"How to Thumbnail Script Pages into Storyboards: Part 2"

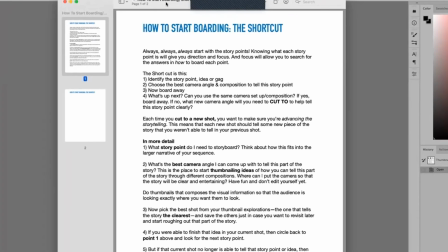So remember this from last week. The first thing we have to do is identify the story point or the idea or the joke.
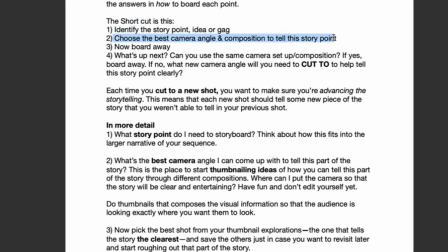That's the first thing. Then choose the best camera angle and composition to tell the story point as clear as we can. Now we storyboard away. And then what's up next after we've completed that point? Can you use the same camera setup or composition? If yes, board away.
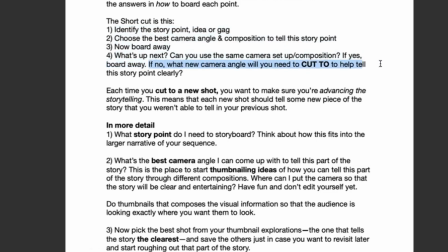If no, what new camera angle will you need to cut to help tell this story point clearly? So we're still on that same trajectory right now. And here is what we did last week.
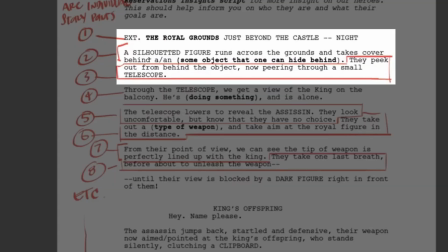So remember this? The royal grounds beyond the castle. A silhouetted figure running across the grounds takes cover behind an object.
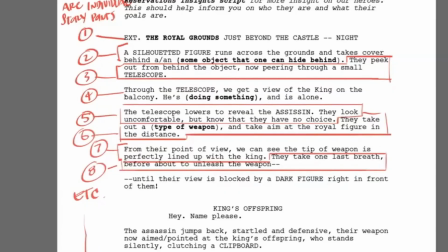They peek out from behind the tree, peering through a telescope. Through the telescope, we get a view of the king on the balcony.
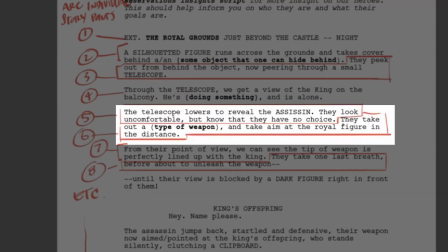Telescope lowers, revealing the assassin. They look uncomfortable, but know they have no choice. They take out a weapon and take aim at the royal figure in the distance.
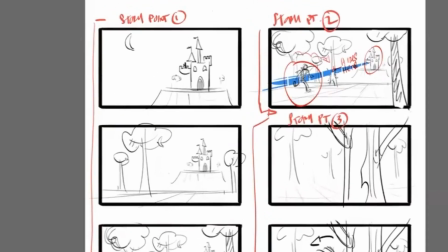We didn't do that part, but we'll take a look at what we did so far. So in the thumbnail template, we were just trying to figure out what the environment looked like.
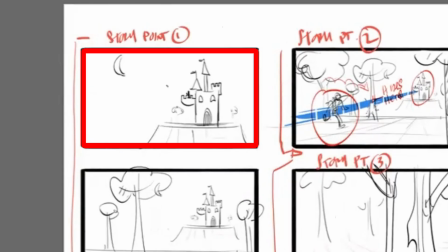I went for the super generic shot of the cliche castle to introduce a character running into a shot. This is our establishing shot. It's pretty wide. If this is a fixed camera position, meaning they're shooting with a very long camera lens, the camera they just zoom out with the camera lens to get to this shot.
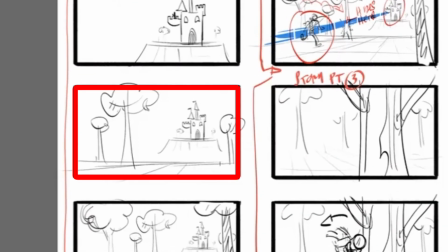So there's different ways of doing this shot.
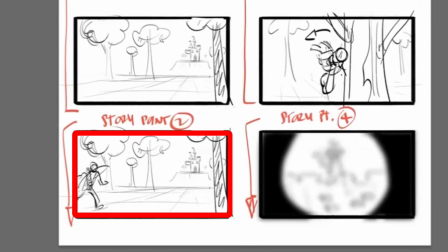But in this case, we're even wider now in a wide shot, and we have enough room for a character to come running into our shot and hiding behind this tree, okay?
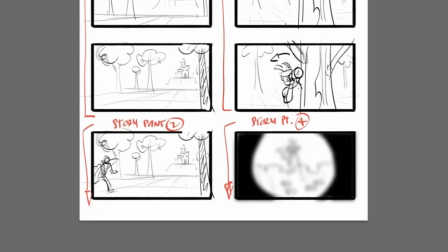So that's that first point. We cut to a reverse angle of the character popping out because we want to see him looking through a telescope.
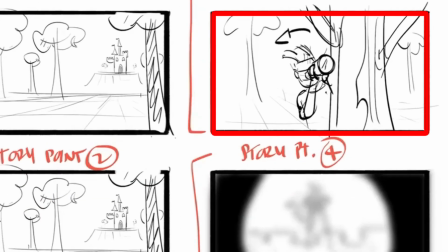And I haven't covered it yet in the cutting guideline, but this is a story point that I really can't tell very well in this wide shot.
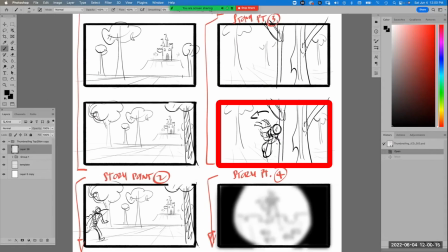Therefore, I needed to cut to a new angle, which is this one, to continue that new story point.
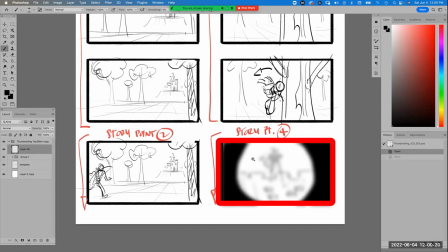So we have the character looking through the spyglass or through the telescope here on that first page,
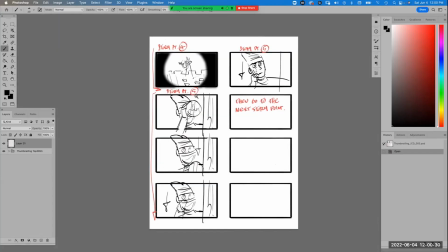and it looks something like this is what they're looking at through the telescope. The image comes into focus and we have the king drinking from his giant goblet.
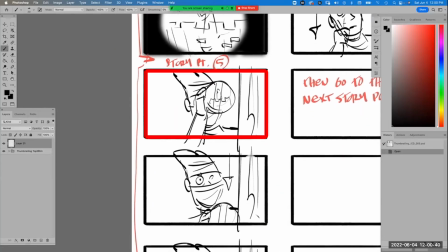Then we cut back to a closer shot. This is probably what you call this is actually a close-up now. We went from the previous shot, which was shooting from his chest up,
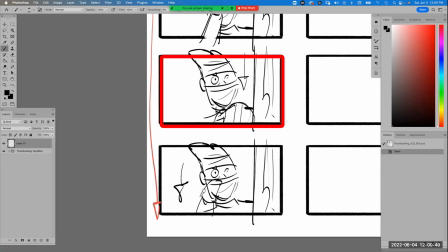now to a more intimate shot of him looking and pulling his mask down now, okay?
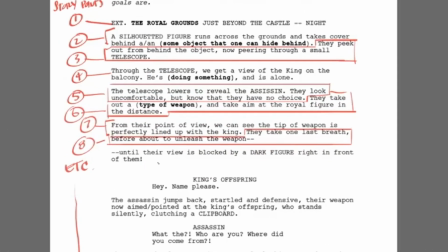So that's where we ended up. So now we have it lowers, revealing our guy.
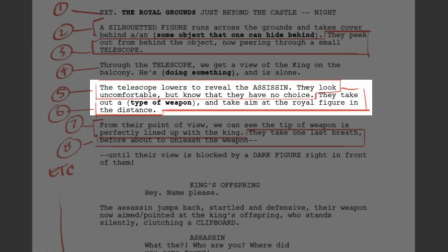They look uncomfortable, but they know they have no choice. So we have to do a little bit of acting here, like a guy looking very concerned. So they take out their weapon and they take aim at the real figure in the distance. So first of all, we have to identify, what do we have to identify?
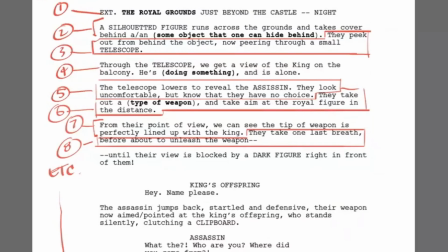The main story points first on that list. Remember the list was, first is, what is a story point?
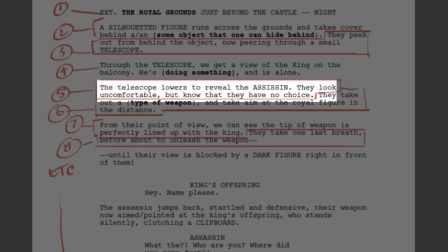Well, that story point is, we have a guy that looks a little uncomfortable, but he knows he has no choice. So what that means to me is a guy who first looks uncomfortable and he looks maybe a little unsure, and then he gets resolve on his face.
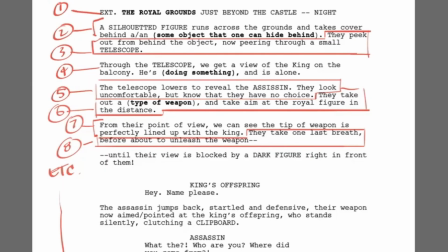Okay, that's the next story point. But I know that they have a guy, and if I read a little bit further down, that they take out a type of weapon.
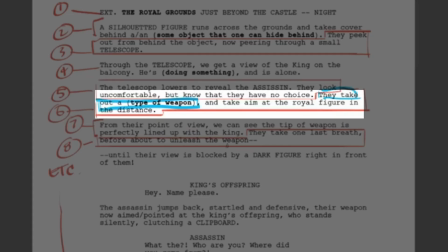That's the next idea. And so I have to be aware of that with the chess move, which is just,
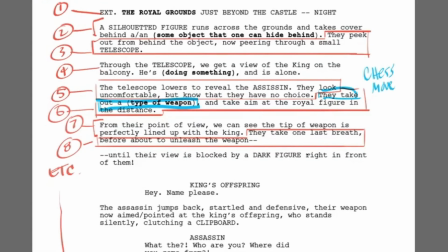the chess move is just looking down the road a little bit in the storytelling to see if there's something I have to do in my current shot to help this new idea come to fruition.
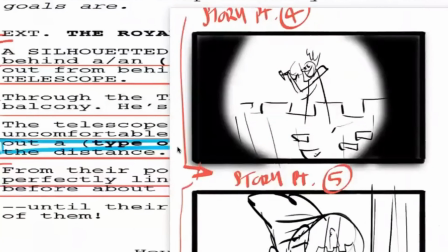So I'm looking at that. I know that from the acting standpoint, I can tell the story of the guy looking very uncomfortable here and having resolve in here,
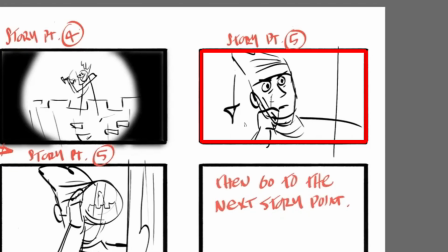but him grabbing the weapon means that I might have to cut to a new shot or change my camera on that. So I'm being aware of that, but I'm choosing to stay in this shot right now, just so you guys know. I'm gonna turn off the red and I'm gonna find my dude.
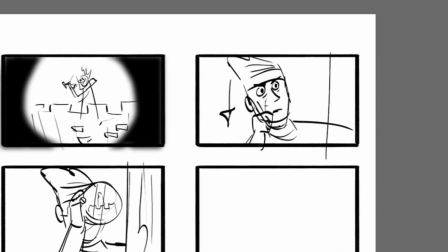But what I'm gonna do now, everybody, is I'm gonna take this and I'm gonna start going into thumbnailing and my brainstorming on an individual story panel, just so you guys know.
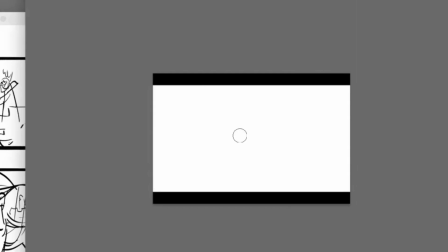So I'm much more comfortable doing that. So I have my guy behind a tree, and here's my tree in the foreground right here.
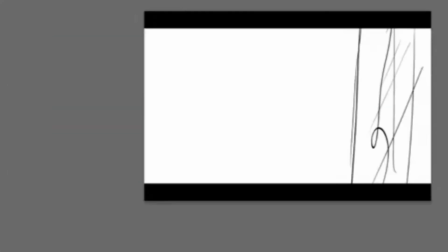Imagine this is the same thing. So he looks very determined in this shot.
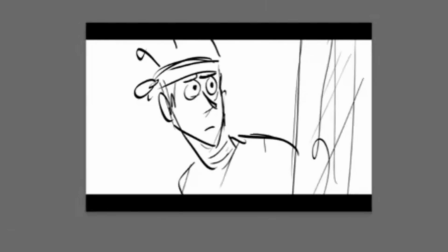So I got my guy, make sure my eye line's working here. I don't have much on the costuming area of this right now, so I'm gonna keep it really generic. So I have my drawing. I'm gonna turn off that stuff now. I don't need that anymore.
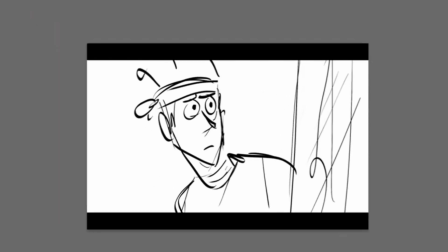I want the guy to first look unsure, so I have to fulfill that story point right now of my guy feeling unsure. So I'll just do a quick little drawing of him with his head down, maybe eyes down.
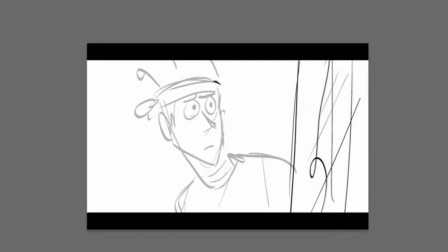This is definitely more in the land of an animator's expertise, where they're gonna figure out how to make the characters act and behave. But this is my super simple way of doing it. Proportions are a little bit off, but it's okay.
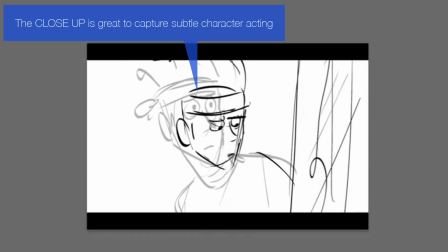And I'm choosing this. This is what I would call a close-up shot. It's close, it's intimate. I can see my characters acting more clearly, and that's the reason why I'm picking this angle. So if I can, between these two angles, I can toggle on and off.
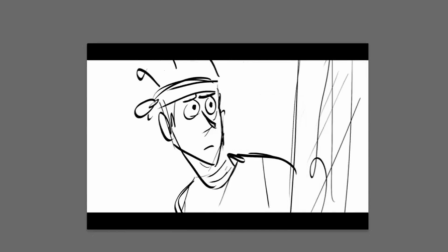If you look over here towards this side, I'm toggling the image on and off I'll make it a little bit bigger for you guys.
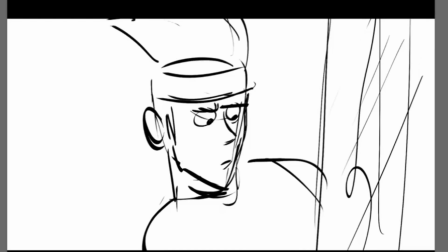And I think maybe one more pose. And I know, Juan, I think you were asking last time about acting and performance maybe going too much,
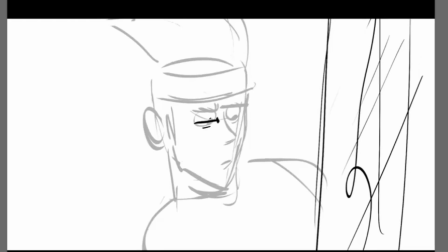but I think for something like this, it might help to actually do something like this where my guy looks a little bit more stressed out. And I might just do that, and I'll just put on my paint behind brush, I'll paint over like a cell to cover up the previous drawing, and I'll have that.
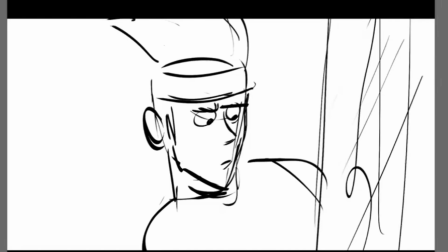I'll go from, he looks down, and then maybe the eyes just squint. Either, you know, to make the guy feel like he's a little bit more in conflict. And even though we aren't having him physically say a word, just the acting alone hopefully will imply that there's something going on with this guy.
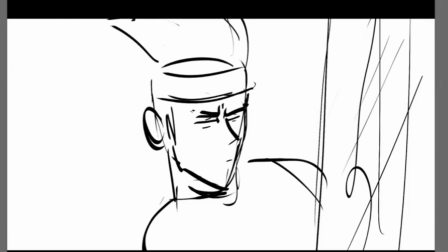And then if you want to get even in more in the weeds in this, and this is something we don't have to always do, but if I want to make his body move down a little bit, I'll use free transform and hit distort, and I'll pull the head body a little bit like that. And so when he closes the eyes, you get a little bit of that shift right there. So now I want him to look eyes open and resolve.
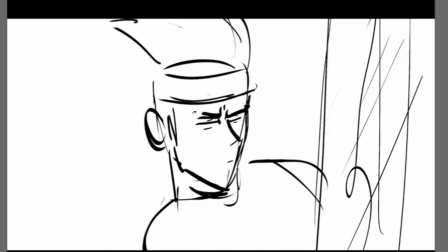I might just grab this drawing below and drag it up. And now I've got my guy.
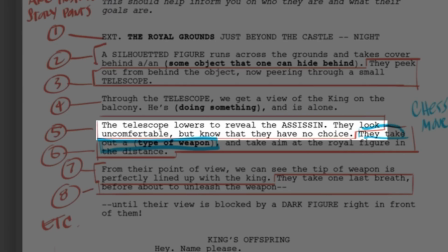The first story point is they look uncomfortable, but now that they have no choice.
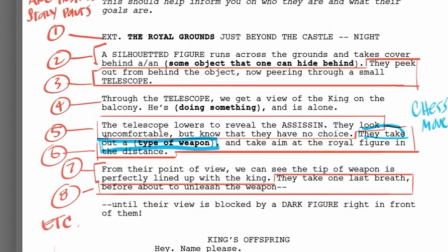I can't read my own writing. So they have no choice, which means I'm interpreting it from a guy who looks uncomfortable, but then says, I have to fuck it.
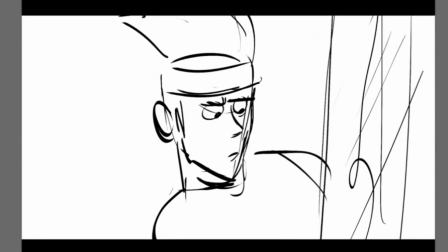I have to kill this guy. So I'm going to go from uncomfortable, but I got to do it. So then he opens his eyes back up, and then I would just go to maybe one more pose like this.
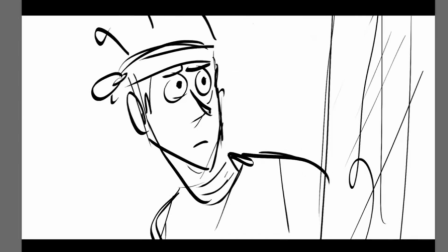I might just bring this drawing back because it saves me on drawing. And this will be the one of him looking more resolved.
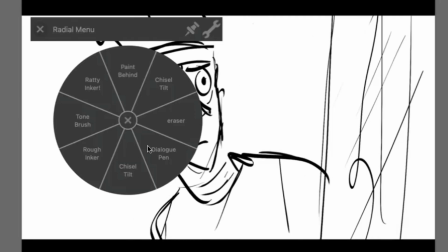Then I'll have him look up, but in this time when he looks up, I'm going to change his expression a little bit.
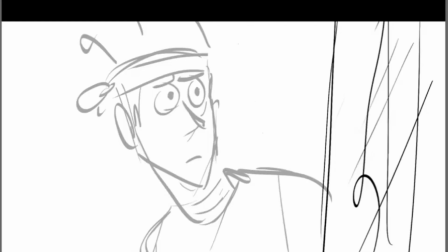I'll turn the opacity down on this drawing first, and then I'll onion skin it, and I'll just draw him with more resolve. You know, the brows down. So now in this version, he just looks a little bit more, you know, like game's on.
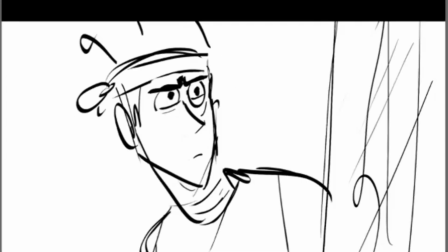And I'll turn that up and just see how that looks. It looks a little bit better.
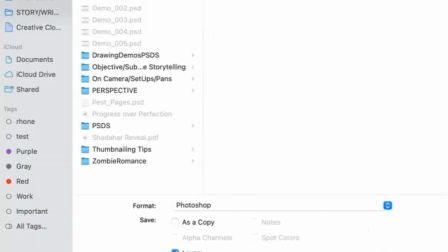Yeah, it's okay. It's not terrible. And that's my resolve picture. And again, this camera angle I'm picking, which is a close-up,
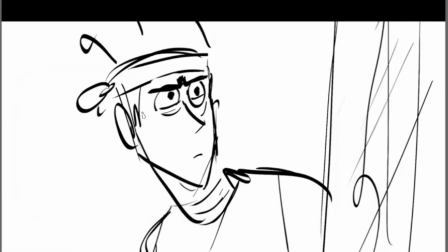allows the audience to be in tight enough to see this character's expression change without losing any of the acting.
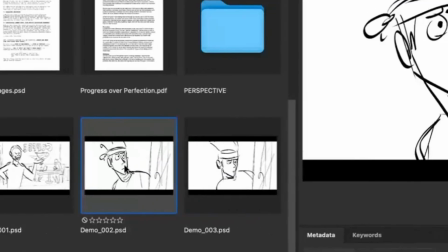So if I were to bring it in over here on bridge, and I just cycle through these drawings, we could see him going from here, there, and then back up to that.
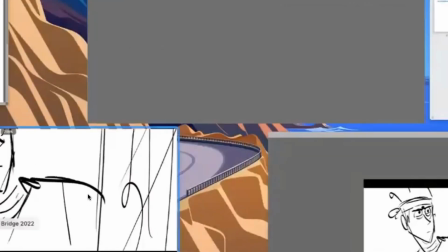And I'm just using these. So that has fulfilled that story point, okay? Now that I fulfilled that story point, what is the next one?
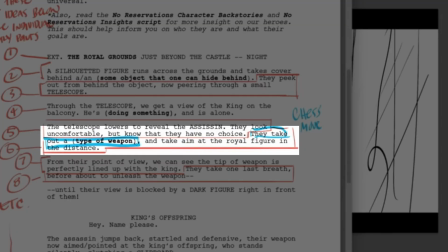Taking aim. So they take out a type of weapon and take aim at the royal figure in the distance.
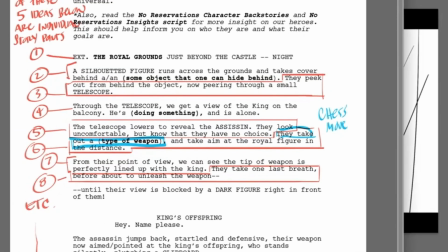So this probably feels like it's a couple of different angles. I have to first show him taking out the weapon,
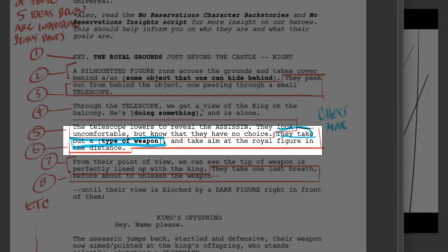and then I have to have him take aim at the royal figure in the distance. So this taking aim part right here, taking aim, is my little chess move. In other words, I've got to figure out how to take this idea here and go into this idea here. So how do I do that? And how many shots do I need to do that?